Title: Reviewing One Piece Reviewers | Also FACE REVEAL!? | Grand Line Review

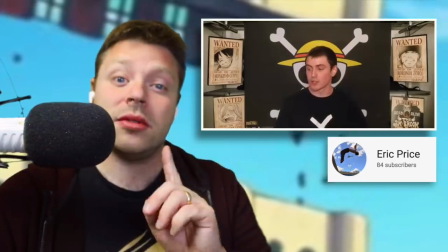4:15 What I would say is that you have a nice disclaimer there about only drinking if you are of age Which, but if your channel does take off and you feature alcohol consumption in your videos,
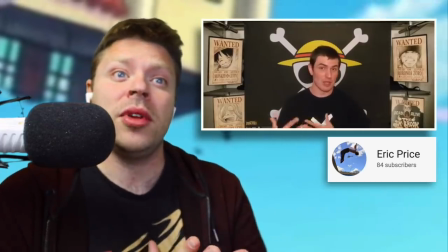4:24 then that can become something of a problem for YouTube Because it's not necessarily family friendly.
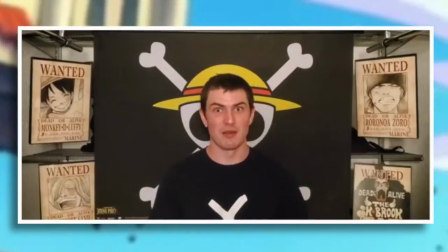4:29 Something else I'll say is that the room you're recording in is very much not ideal The walls look incredibly echoey and
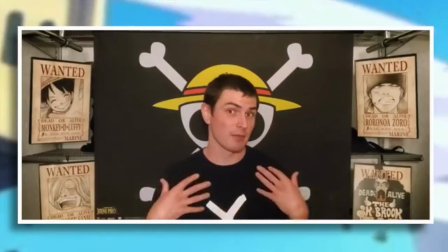4:34 there's this very like noticeable hum during the end portion of the video Which I don't know if that's like a fan or air conditioning,
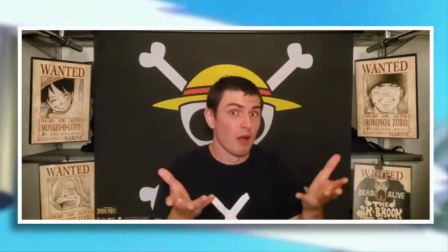4:40 but whatever it is, it's there So basically, if you have the time and or inclination,
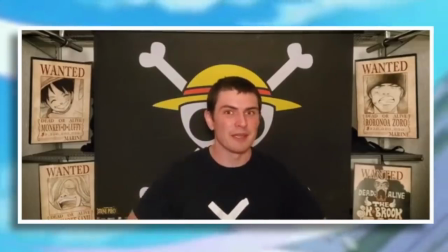4:44 I would suggest finding a new recording spot, ideally with some sort of carpet flooring and also minimizing the echoes off the wall,
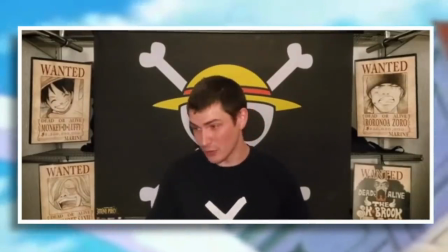4:50 and maybe even looking into some post-production techniques to help that, as well as maybe buying a couple of cheap softboxes to give you some more depth-filled lighting.
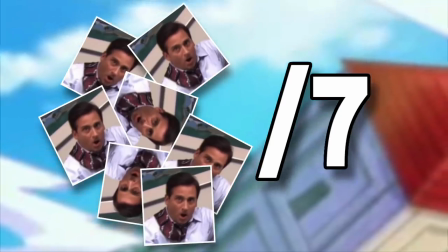4:57 But otherwise, Eric, you are going to score a perfect seven parkours out of seven. Gob.
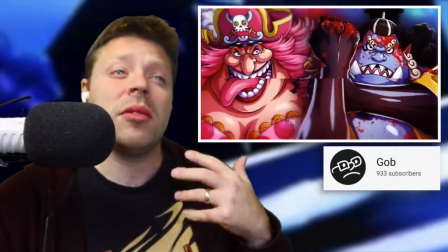5:02 All right, so cool, here's our first review channel that, like me, does not make use of face cams, but is instead using still images.
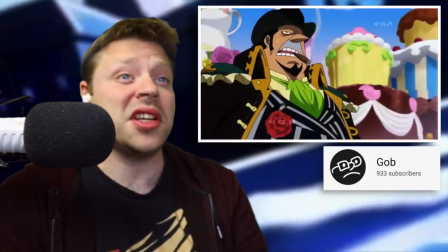5:08 And Gob is chosen mainly to take clips from the anime, which is a solid idea, and it's something that I would do a lot more of if I felt safe doing it.
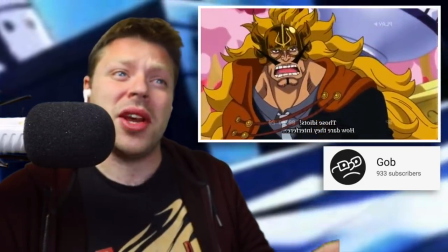5:14 The issue is that using short clips, in theory, it absolutely comes under the banner of fair use, especially for review or critical analysis-based content.
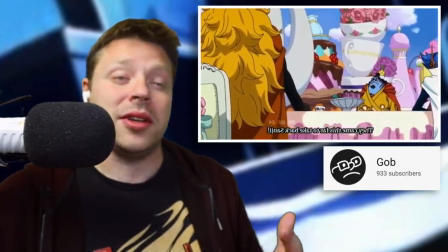5:22 However, Japan, to be quite frank, doesn't care.
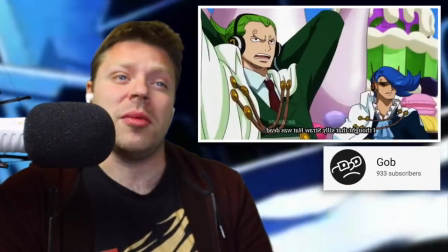5:25 They happen to have their own set of standards, and I would be super paranoid about using actual anime clips because they have a much larger chance of being detected by copyright bots.
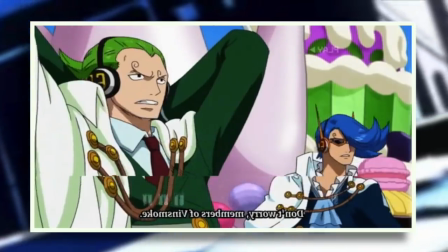5:33 What's worse though, and you probably won't hear this because I'll have edited it out, is that you use music from One Piece, which is great.
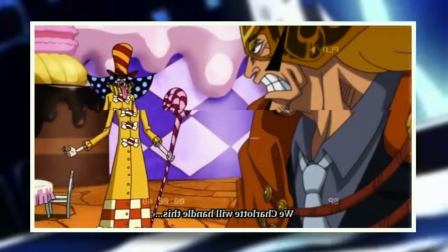5:38 It creates a nice cohesive effect, but using copyright music is almost certainly a death sentence for a channel You should avoid it at all costs because
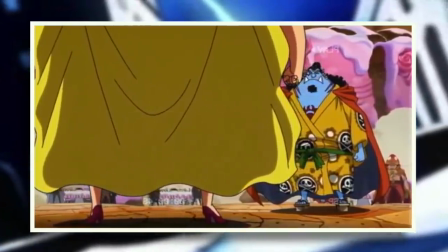5:46 you will get flagged at some stage 100% guaranteed But something that I think God really has going for him is that his audio is probably the
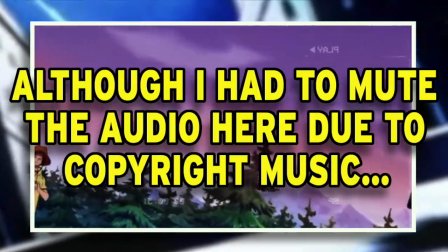5:52 best we've heard so far It's not too echoey It's not peaking and it's consistently clear for all intents and purposes It is perfectly fine for
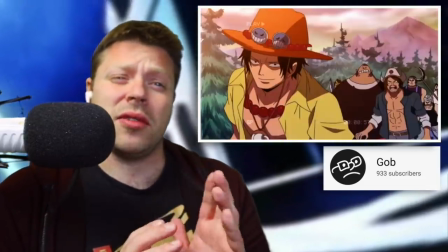5:59 YouTube and the other thing I'll say at this point is be very cognizant of your vocabulary This is something that I am often very very guilty of using
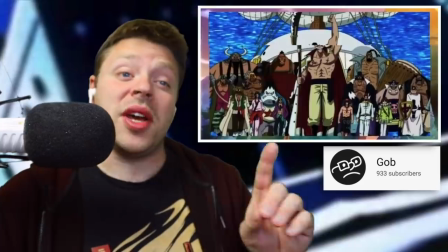6:06 the same word over and over again because I just have it in my mind, but try to identify where that is because otherwise something like the following happens.
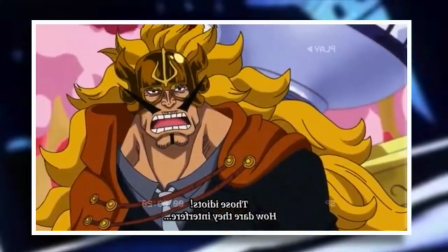6:13 Monologue he said was mad. The whole way he got introduced was mad. I was saying that the boy said he's mad.
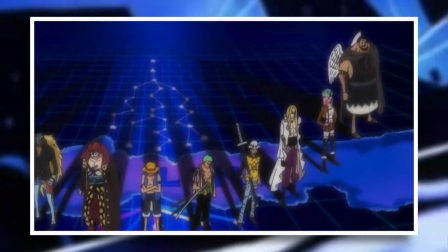6:18 To becoming one of the supernovas, a cohort of rookie pirates, although it adds the figure of Blackbeard to their cohort,
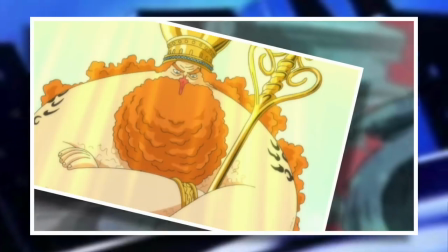6:24 but another cohort of the worst generation, a cohort of giants, a cohort of straw hats.
So yeah, just try and be aware of when you're using the same words a bit too often.
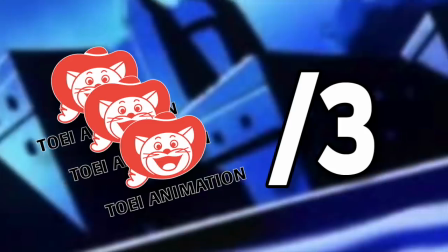6:30 I'm very guilty of that and it annoys me to no end, but otherwise good stuff, Gob. We'll give you a sturdy three out of three to a copyright strikes for this one.
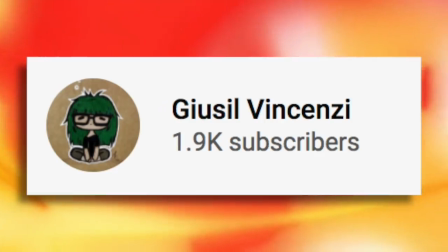6:37 Jusil Vincenzi.
How is everybody doing?
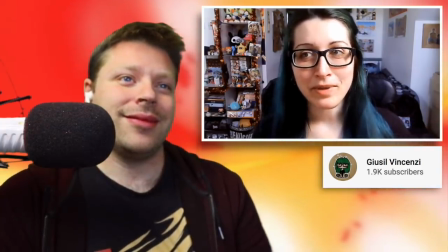6:40 The people who watch my silly videos, which are just now only One Piece reactions because I don't really have time or will to do anything else.
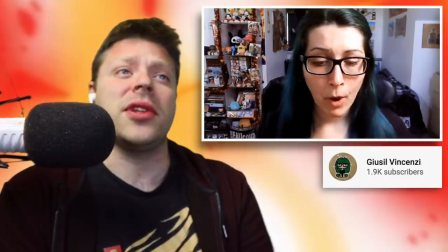6:49 Nor do you need time to do anything else, Jusil. One Piece is of course the ultimate priority in life, so I'm glad you have yourself sorted out.
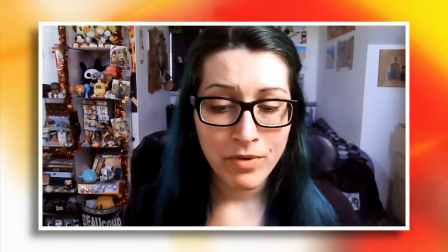6:55 So there's quite a lot that's being done well here right off the bat. For a face cam video, the shot is actually framed quite nicely in this really funky bedroom,
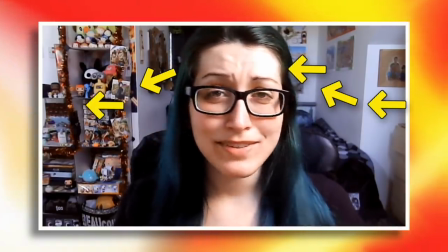7:02 which has this beautiful like cove of depth at the back and the architecture of the walls, very friendly for the eyes to casually travel across because you do need to remember when you're doing some static face
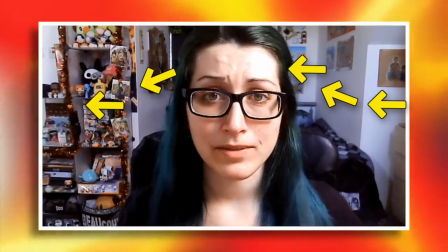7:11 cam stuff that people's eyes are going to want to wander. So if you give them something to look at, then that sustains their engagement.
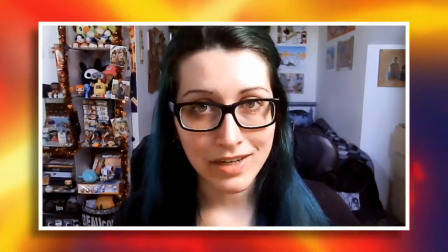7:16 At least that's what almost 10 years of working in theater design has taught me. And something else to take note of is that Ducelle is not flatly lit.
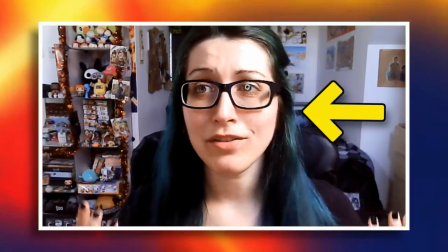7:22 There is very clearly a dominant light source coming from this direction, but look at the effect it has on her face.
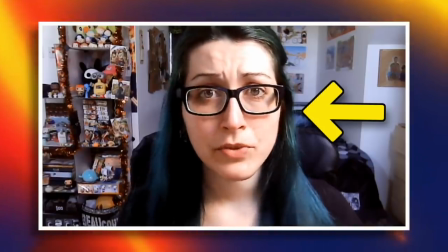7:27 It gives it a hint of depth, which once again just makes a person that much more interesting to look at than a flatly lit image.
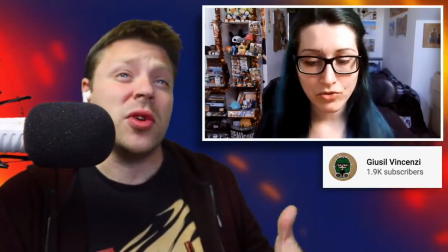7:33 So there's a lot of aesthetic merit here, But I will say that just as with most people the sound here is very echoey Which tells me that you
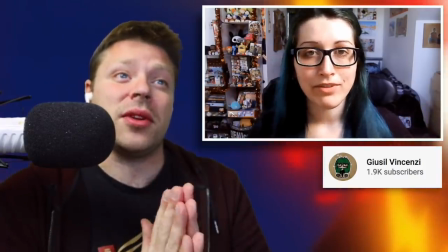7:39 are probably speaking into a flat wall and a quick fix to sort of help you out without investing too much Money would be to just
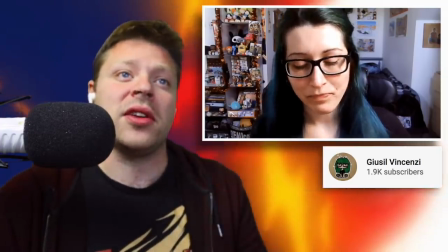7:44 put a pillow in front of the wall You're speaking into so that the sound gets more absorbed and doesn't bounce violently back at you
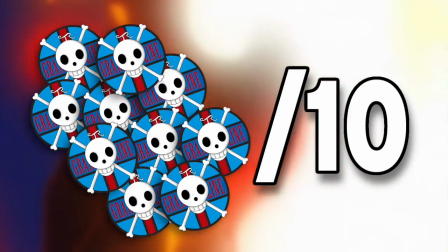7:50 But you see a Vincenzi we are going to award you with a perfect 10 out of 10 arbitrary Grand Line Review logos
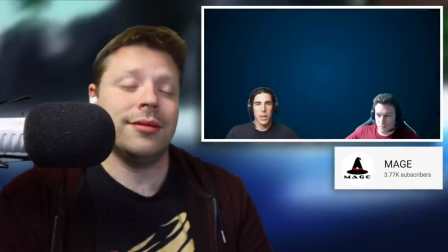7:56 mage Welcome back to my age. I'm Sean. I'm Chris.
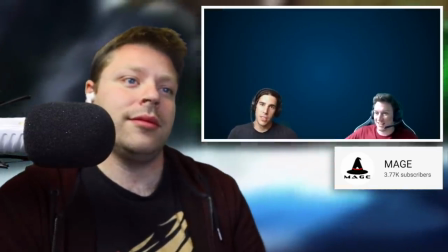8:01 This is one piece chapter 976 On a Friday, you say?
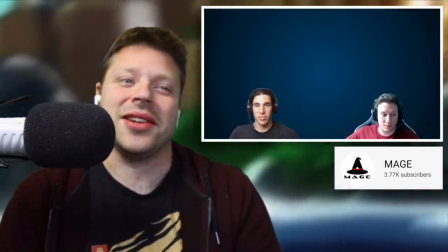8:07 Okay, that's sneaky. I think you guys are reading some scans here.
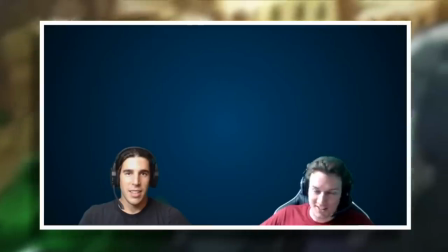8:14 Alright, okay, stop. Here's something we should talk about. So these guys are obviously the first double act we've seen revealing One Piece here today.
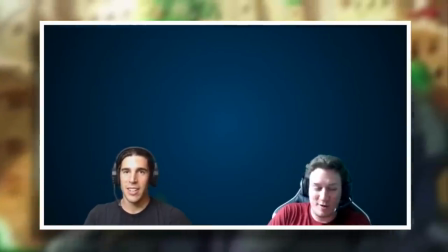8:20 And having another voice in your content brings a lot of benefits with it.